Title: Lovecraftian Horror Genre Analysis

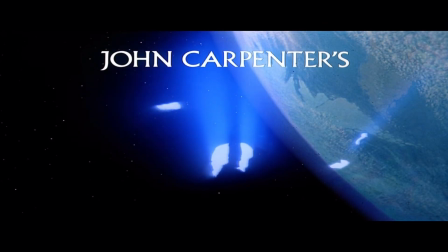Today, I'll be talking about the ultimate in alien terror and a prime example of Lovecraft-inspired horror.
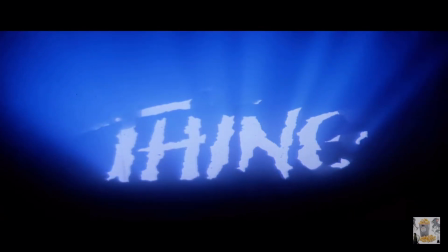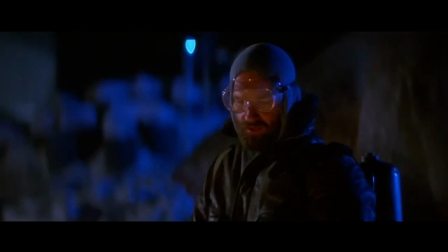The Thing is a 1982 alien horror movie in which a group of people at an Antarctic research outpost come across an alien that can assimilate and mimic humans. It is gross, violent, and terrifying, and one of my favorite horror movies.
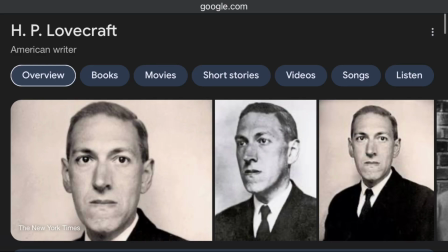But what is Lovecraft-inspired horror? Well, the term comes from the author H.P. Lovecraft, but everybody knows about him and his antics, and he's really dead, so it doesn't matter.
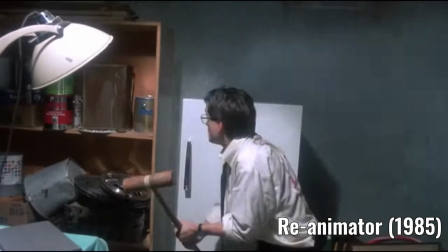Lovecraftian horror is especially interested in the unknown, usually revolving around something that either the characters nor the audience can fully understand.
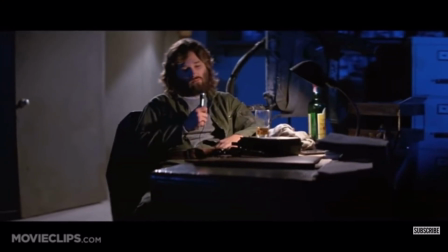A lot of the genre is focused on how the unknown brings characters down to their worst attributes, as they become more and more enthralled in the incomprehensible.
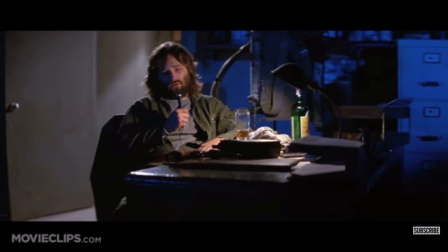Nobody trusts anybody now.
And that is what The Thing is about, how paranoia and distrust can bring out the worst in people and lead to destruction, chaos, and death.
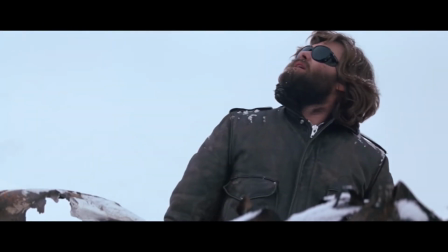The film uses multiple techniques to convey this, primarily through the use of restricted narration and elements of mise-en-scène.
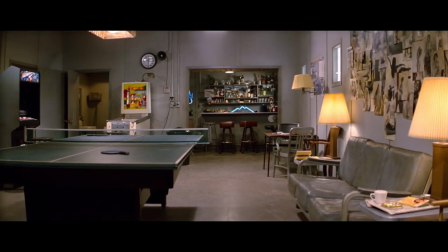Throughout the film, the narration is almost entirely restricted, with this one short sequence being the exception.
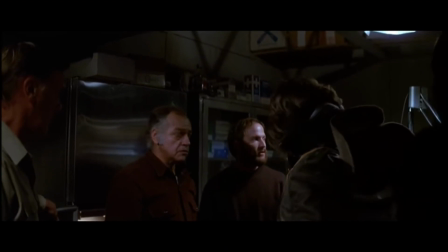But that's just a secret. The audience finds out who is human and who is not at the same time as the characters, and we watch as they make discoveries about the alien among them.
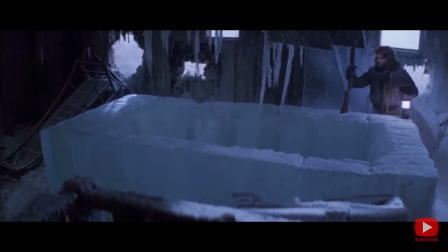By doing this, the film elevates the sense of paranoia through limiting the information we know about the Thing,
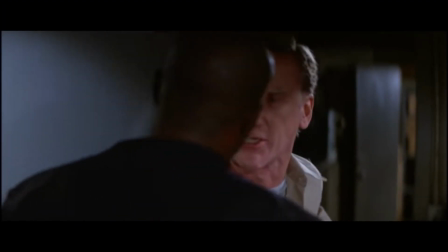allowing both our characters and the audience to make accusations of who could possibly be an alien.
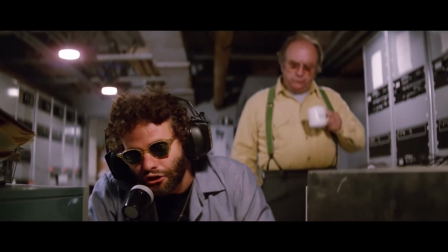The film also uses elements of mise-en-scène to both elevate distrust and show the possible dangers of the group's paranoia.
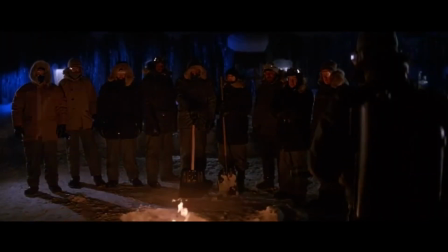Ooh, scary. To elevate distrust, the film incorporates costumes that intentionally hide the most human parts of the characters.
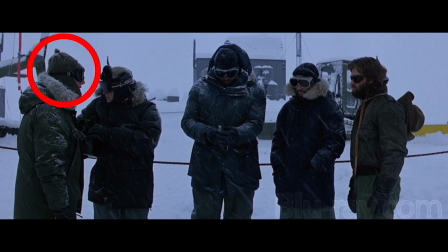They do this often by purposely obscuring a character's eyes, which is a key component to reading people and discerning genuineness and truth.
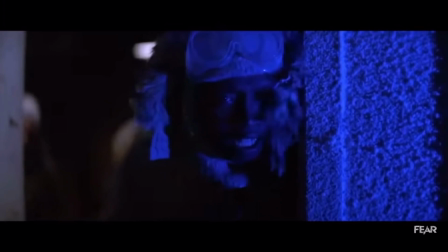The costumes are also similar at a distance, so in a shot like this, it's hard to tell who goes there.
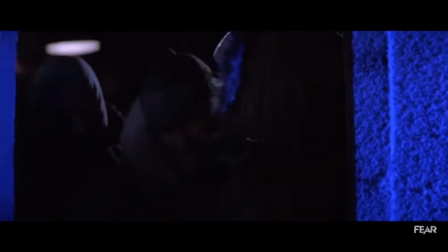That was a reference, by the way.
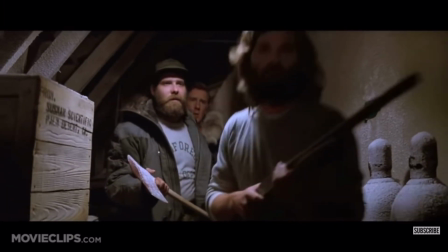The use of props is also hugely instrumental, as they are used to clearly show the lack of trust between characters, and are tools to barter for power or control over the situation.
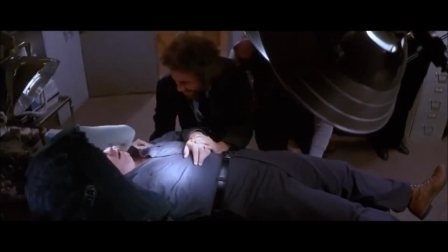These stem from the fear of the unknown that the characters are faced with.
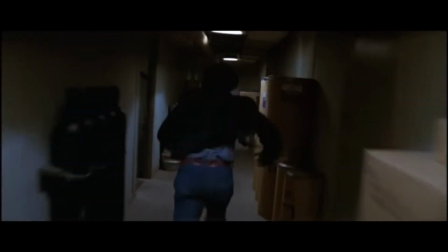For examples of how props were used to show distrust, look at the scene where the character Windows arms himself after the alien has sabotaged the blood bags that were going to be used to help determine who is the Thing.
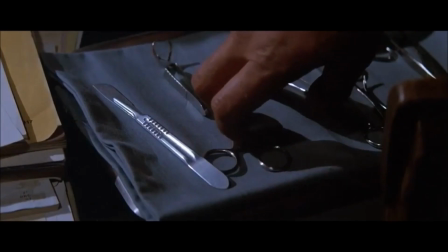Or when Blair goes insane and attacks the rest of the crew. Or when Clark sneakily grabs a scalpel after MacReady returns from being locked outside.
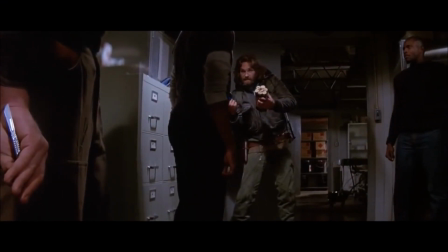All these show the progression of distrust to destruction.
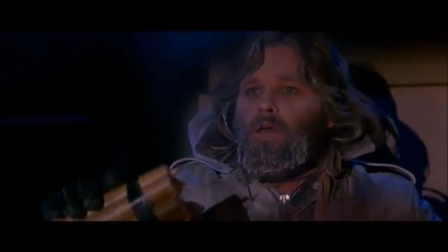Props are also used to barter for power between characters, essentially serving as talking pieces when it's time to throw accusations around.
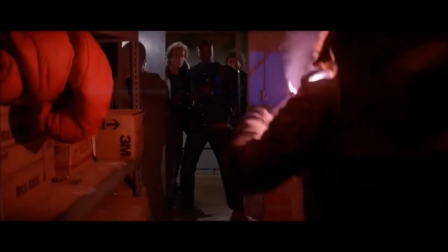Oftentimes, characters will only listen to other characters because they possess a certain prop of interest.
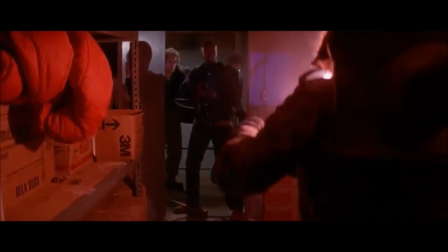When MacReady is suspected of being a Thing and locked outside, he's only allowed re-entry when he holds a flare to a bundle of dynamite and demands to be let in.
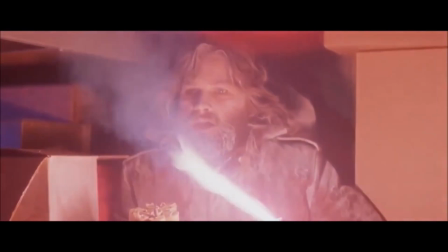Anybody touches me, here we go.
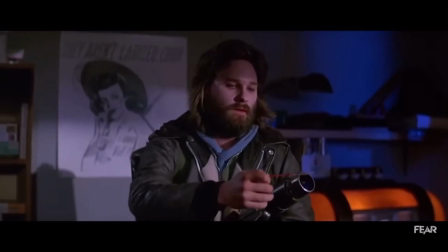Later on, while MacReady prepares a blood test, Windows has a flamethrower and uses it to keep the other characters cooperative and prevent retaliation.
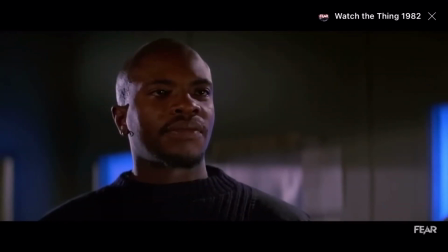Early in the film, Gary relinquishes command of the outpost to MacReady by handing over his revolver and withdrawing from his role as captain.
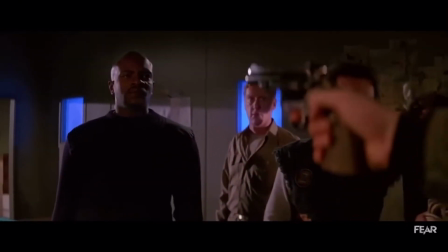That same revolver is later brandished by MacReady to influence others so that he can tie them down to the couch.
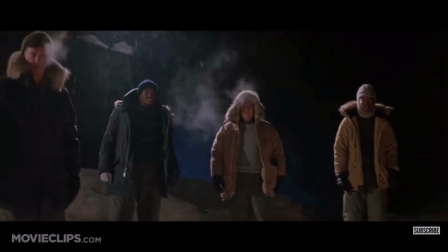Props are used to show which characters have power in a scene and show the effects of distrust and paranoia as the characters prepare to defend themselves or attack each other.
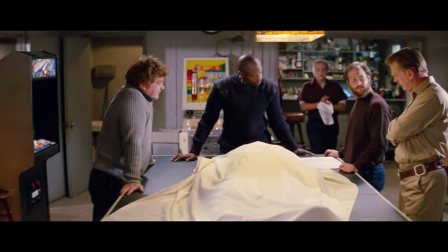The Thing functions as a microcosm of crisis and serves as a warning against the
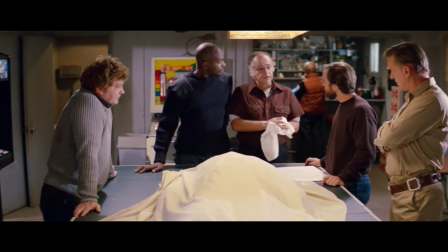distrust and paranoia people are prone to experience when confronted with a threat they don't fully understand.
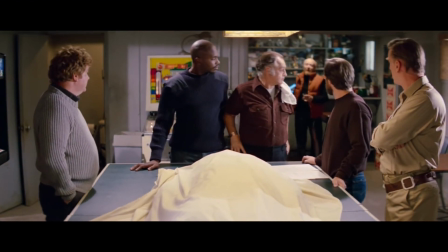The film heightens the hidden nature of the threat with its use of restricted narration and costume design that purposely hides the humanity of characters.
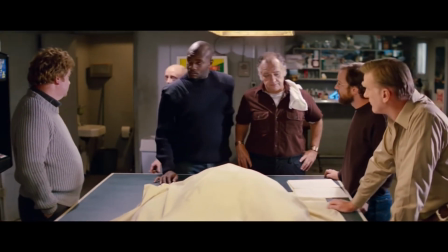The film also seeks to show how distrust can lead to destruction through the use of its props
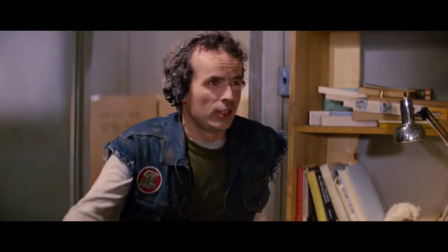as a key element in the story and a large factor in visual power dynamics between characters. And I know this movie is about paranoia because they literally put Superstition by Stevie Wonder in the first 15 minutes of the movie.